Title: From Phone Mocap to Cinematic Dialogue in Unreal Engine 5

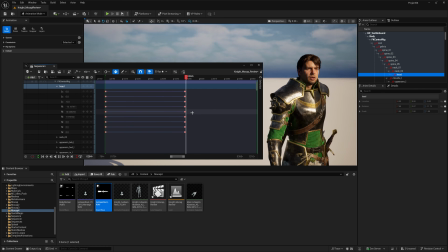(12:27)
I can quickly adjust that using a control rig and key some animation on top. These are subtle tweaks, but they help to make the performance feel more intentional.
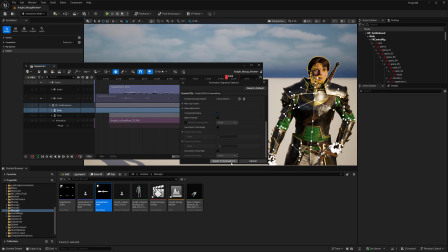(12:35)
Once I'm happy with the result, I bake both body and facial animation down into clean animation assets.
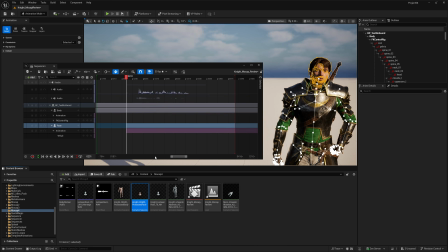(12:42)
This gives me a stable, flattened version that I can reuse and bring into my final scene.
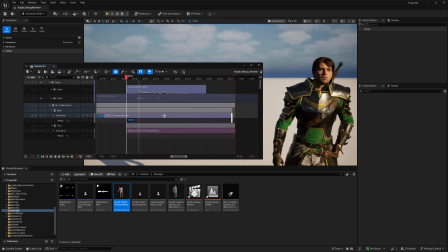(12:47)
The reason I structure this way is so the end of both clips stay aligned, being able to sync body and facial animation, while I can use the beginning of the facial animation clip to align the audio, ensuring a perfect sync when bringing them into my main level sequence.
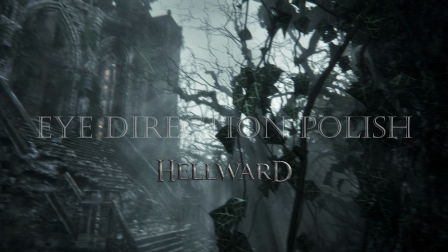(13:02)
Now we can do some polish.
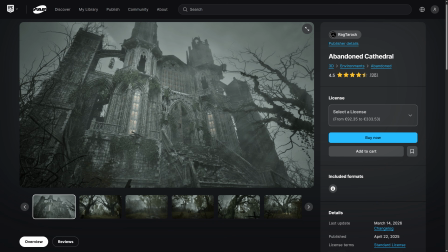(13:04)
The final sequence takes place in the abandoned cathedral that I picked up on the Fab Marketplace during one of the free monthly assets.
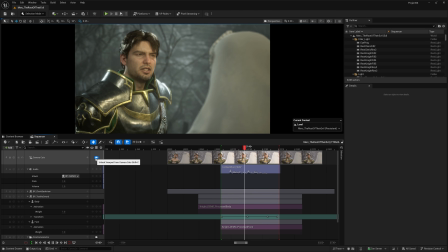(13:12) I've seen what takes root in their absence.
Out of the box, the raw QuickMagic body motion and lifelink facial performance already looks pretty good. But to really sell the performance, you still need to refine it. One of the things I always focus on is the eye direction.
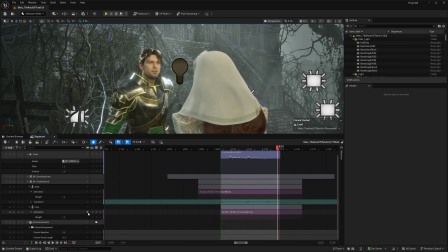(13:27)
Getting the eye lines right immediately makes the acting feel more believable.
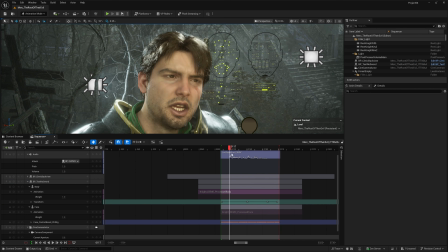(13:32)
To adjust this, I bake the captured facial animation to the MetaHuman facial control board.
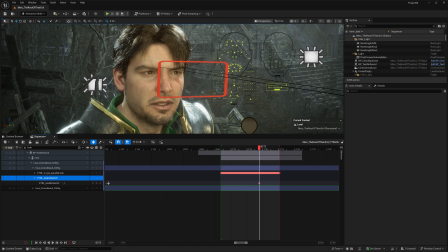(13:37)
Then set the look at switch to 1, which gives me a visual handle to control where the character is looking. I usually place this by freely moving the camera in the viewport, switching between the camera view and scene view to line things up properly.
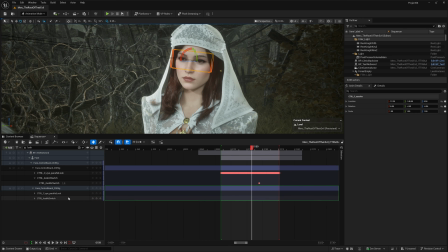(13:51)
One important thing here is that I don't want to remove the existing motion. Those small wiggles in the animation actually add a lot of life to the performance. So instead of overriding it, I just guide the overall direction by setting new keys on the additive layer in the control rig. That way, my knight is actually making eye contact with the cleric.
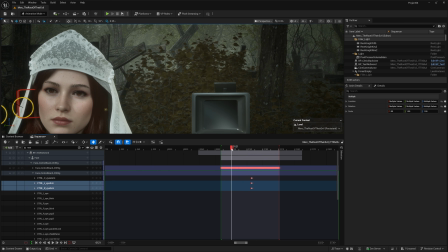(14:11)
I'll scrub to the timeline to make sure the relationship holds throughout the entire shot by setting a few more keys on the timeline on that additive layer. Just fixing the eye lines already improves the acting significantly, but you can push it further by adding small, motivated looks.
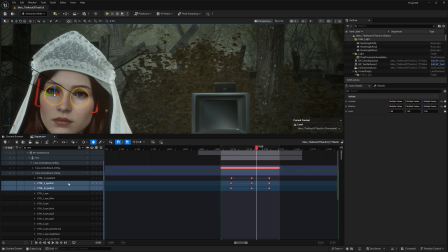(14:27)
Some tricks I apply repeatedly during this piece are a quick glance towards the runes when they're mentioned,
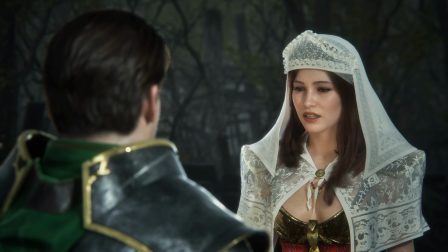(14:34)
or looking down when they're talking about a bad memory. These are subtle changes, but they help to make the performance feel more intentional.
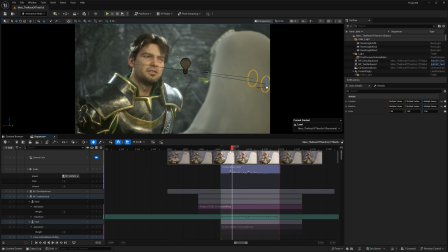(14:42)
And this is how our progress is looking now that we established eye contact.
I've seen what takes root in their absence.
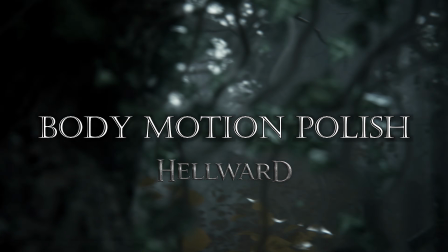(14:50)
Something that happened quite often is that the body motion didn't match my intent once I saw everything in context. In this case,
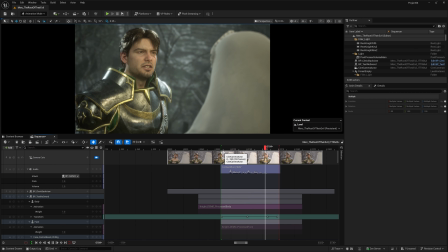(14:57)
the animation felt too intense, almost aggressive. The dialogue itself is quite calm, so this sudden burst of motion doesn't feel right for the scene. So what I want to do here is soften the performance and bring down the emotional intensity. The way I approach this is by layering the animation.
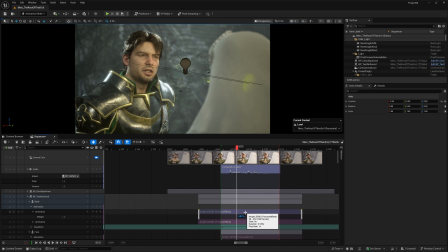(15:13)
First, I duplicate the original body motion onto a new layer and slow it down to about half speed. Then I align the key pose, in this case the most extreme forward motion, and blend the two together. This gives me a softer version of the same performance without losing the original intent.
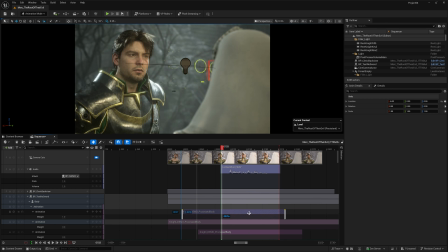(15:30)
If it's still too strong like here, I like to take it one step further.
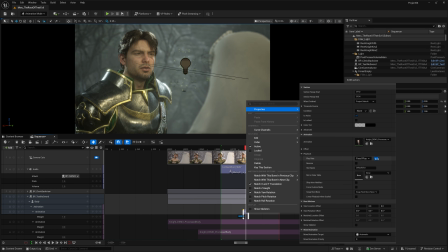(15:34)
I isolate a small slither of the animation and slow it down a lot more and use that almost like a resting pose, layered on top.
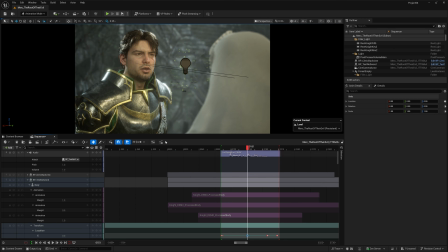(15:42)
Then I adjust the weight until the motion feels right. In the initial block-in, I also animated the root motion, which turned out to be a bit too much. So I scaled that back here to keep the character more grounded. Once I'm happy with the overall motion, I bake the results down to a control rig and make small adjustments on top.
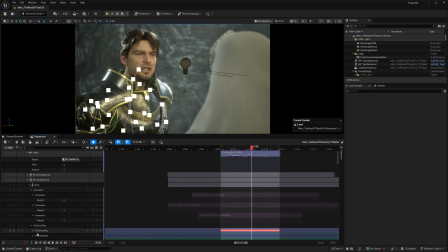(16:01)
In this example, tweaking the head tilt on an additive layer to better match the overall tone of the line.
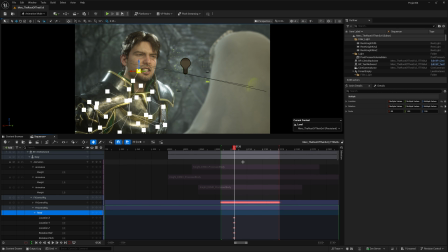(16:06)
You can take this tweaking as far as you want, but I prefer to keep the changes minimal and capture as much as possible in the original performance.
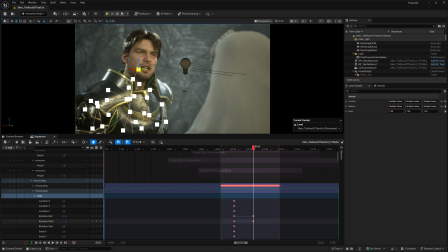(16:14)
Since both characters in the scene are quite stoic, I found myself toning things down most of the time. Having them move less or slower actually helped to make them feel more grounded and heroic.
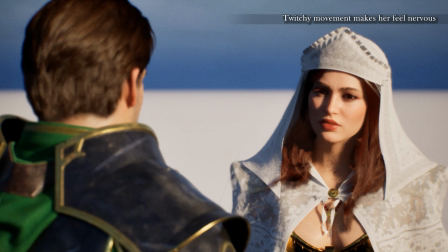(16:25)
Now a quick example of that.
For the meaning those stones once carried, I could use a sword by my side.